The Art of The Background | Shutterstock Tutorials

So the language of cinematography can be really intricate and complex, and it can consist of your lens choice,
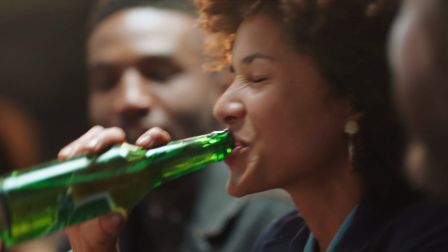0:05 how you frame and compose a shot, how you move the camera and block a scene, where you place your actors, how you light the scene.
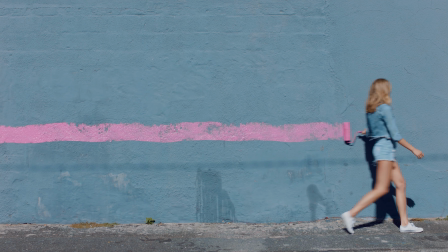0:11 One of the main elements of any shot is what you have in the background. Now this can be as intricate as a city skyline at night, or something as basic as a brick wall.
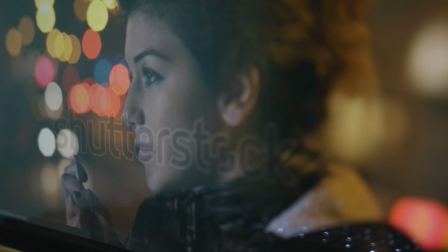0:19 In today's tutorial, I'm going to download a couple clips from Shutterstock.com and show you a few examples of how you can use the background to enhance your shot. So framing is really at the heart of good cinematography, and while your shot has a main exterior frame, you can further frame your subject using elements within your shot. Now if you see in this shot in particular, I have elements both in the background and in the foreground helping frame me. I have my computer monitor here, the microphone, this monitor here, and then in the background I have the camera over on the shelf there. By properly blocking out your shot, you can really place your camera and your subject in a position that utilizes the surrounding environment.
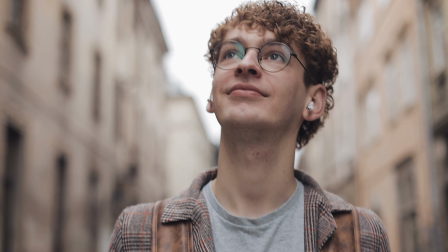1:00 Now in this example, we have a guy walking and there are two buildings in the background, and he's framed nicely between those two buildings.
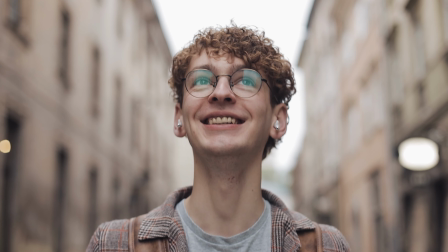1:06 We have the leading lines of the buildings helping draw our eye. And while both the camera and the subject are both moving, the background remains relatively static.
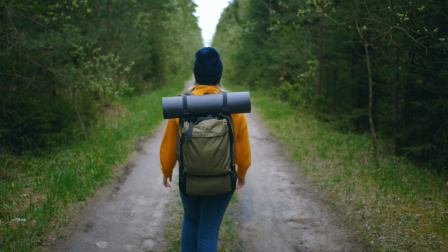1:15 Here's another great example.
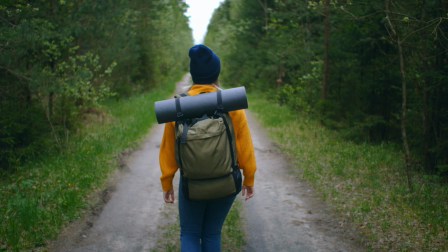1:16 This is a girl hiking along a dirt road, and again, the shot is much more visually interesting because she's following those leading lines of both the road and the tree line.
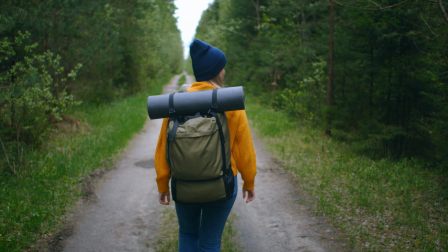1:25 If you were to do a tracking shot from the side, it might not be as visually interesting. Depending on the story you're telling or what specifically you're trying to communicate with your shot, you might want to show a lot of your surrounding environment.
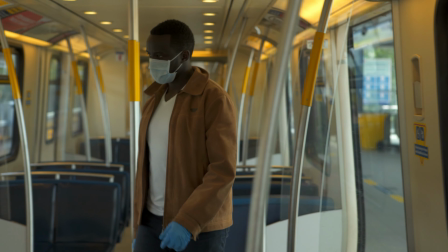1:38 As with framing, adding depth to your shot is as simple as properly blocking both the camera and the subject.
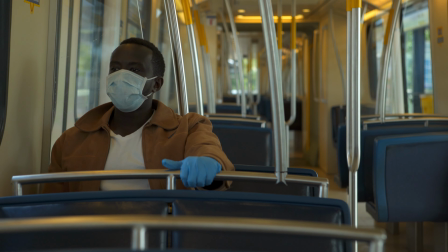1:43 This is a great example of good use of depth. This is a tracking shot that captures the depth of both the train station and the train in one smooth move. Once again, if you were to follow this subject into the train, walking directly behind him, the shot wouldn't be nearly as visually compelling.
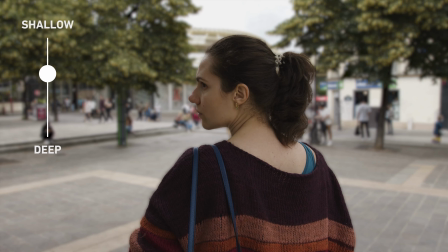1:58 Another really great way to control your depth is through depth of field. If you'd like to see all of your background clearly in focus, then simply increase the depth of field.
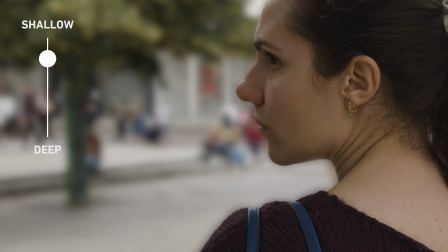2:05 If you'd like to blur a lot of those elements out, use a shallow depth of field. Here's a great example of using shallow depth of field.
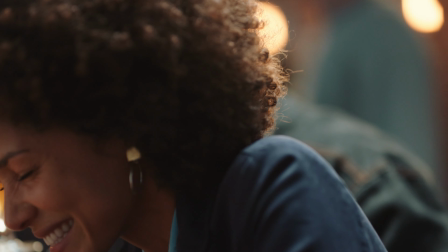2:12 This woman here is having a beer and she's surrounded by her friends.
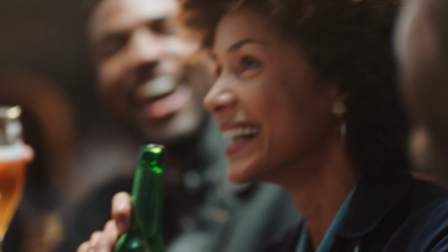2:15 There's even a man sitting directly to the right of her, but this particular shot is using a shallow depth of field, so he's blurred out, keeping our attention focused on the woman. Understanding how to control depth of field is really going to give you better backgrounds. Another great technique is to utilize the power of color in your background.
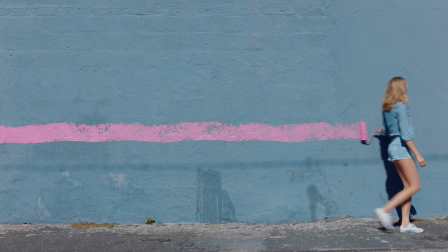2:31 You can add contrast or use complementary colors to make your subject stand out. In the best scenario, if you actually have a chance to scout out your locations, you can find possible backgrounds and even pull a color palette from those locations.
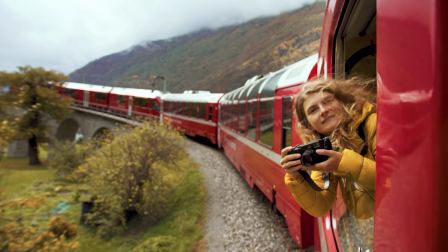2:43 This can help you make important decisions such as wardrobe choices. Here's a great example of this.
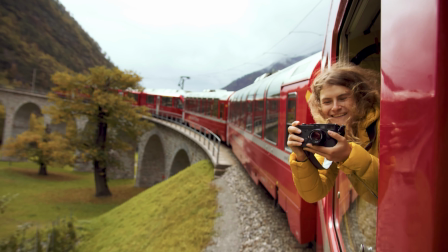2:47 This is a woman taking photos from a train, and her yellow jacket really helps her stand out nicely against the red of the train.
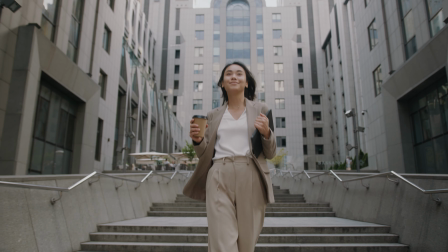2:54 In this shot, we have a businesswoman walking through some buildings here, and her wardrobe matches the surrounding environment quite nicely.
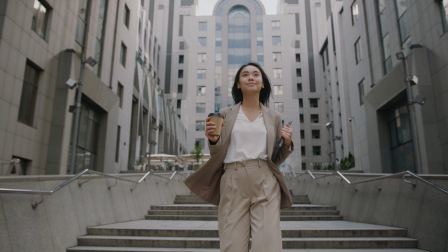3:00 This not only makes the shot more visually compelling, but it's going to help if you want to set a specific mood. So oftentimes you might find yourself shooting from a tripod. In these types of scenarios, it can be really hard to add movement to your shot. So if you're in a scenario where you have a static camera and a static subject, you can always try to add movement to your background.
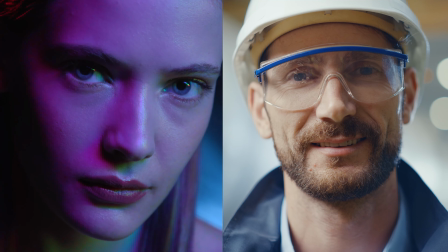3:20 So here are two portrait style shots that are applying this technique. While they're subtle, it definitely produces a better image.
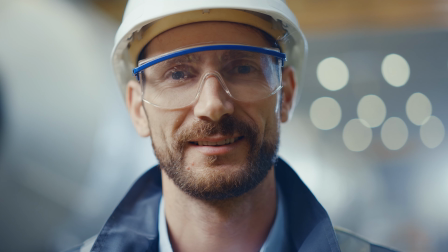3:26 In this shot, we have a portrait of a man on a work site. Again, the shot is static, he is static, he's just looking into the camera and smiling.
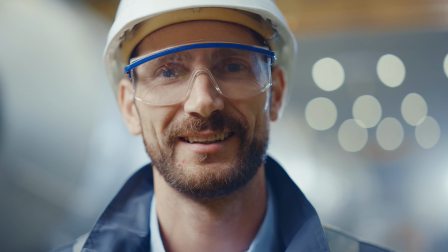3:33 However, we do have those sparks flying off behind him, which really helps to add atmosphere to the work site in the background.
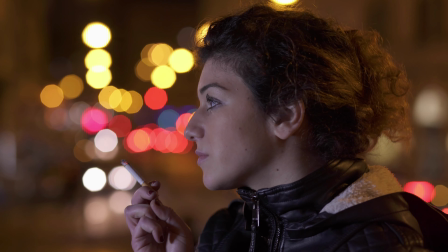3:39 Here's another really great example. This actress is in front of a city street at night, so we have all the motion of the traffic lights.
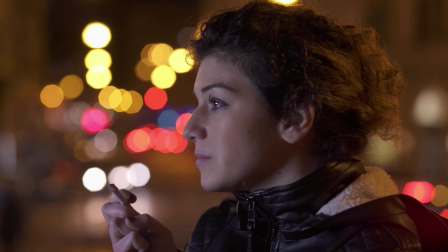3:45 This shot's also utilizing the shallow depth of field, which really makes those lights blur out nicely.
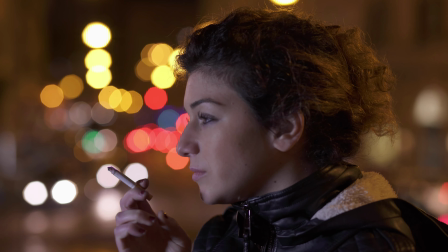3:50 This is even a really good technique if you're shooting during the day. You can have a background where some cars are moving by, or you even have people walking by. That's going to add a nice little touch of movement to your shot, and you can always utilize that shallow depth of field to not make the background too distracting.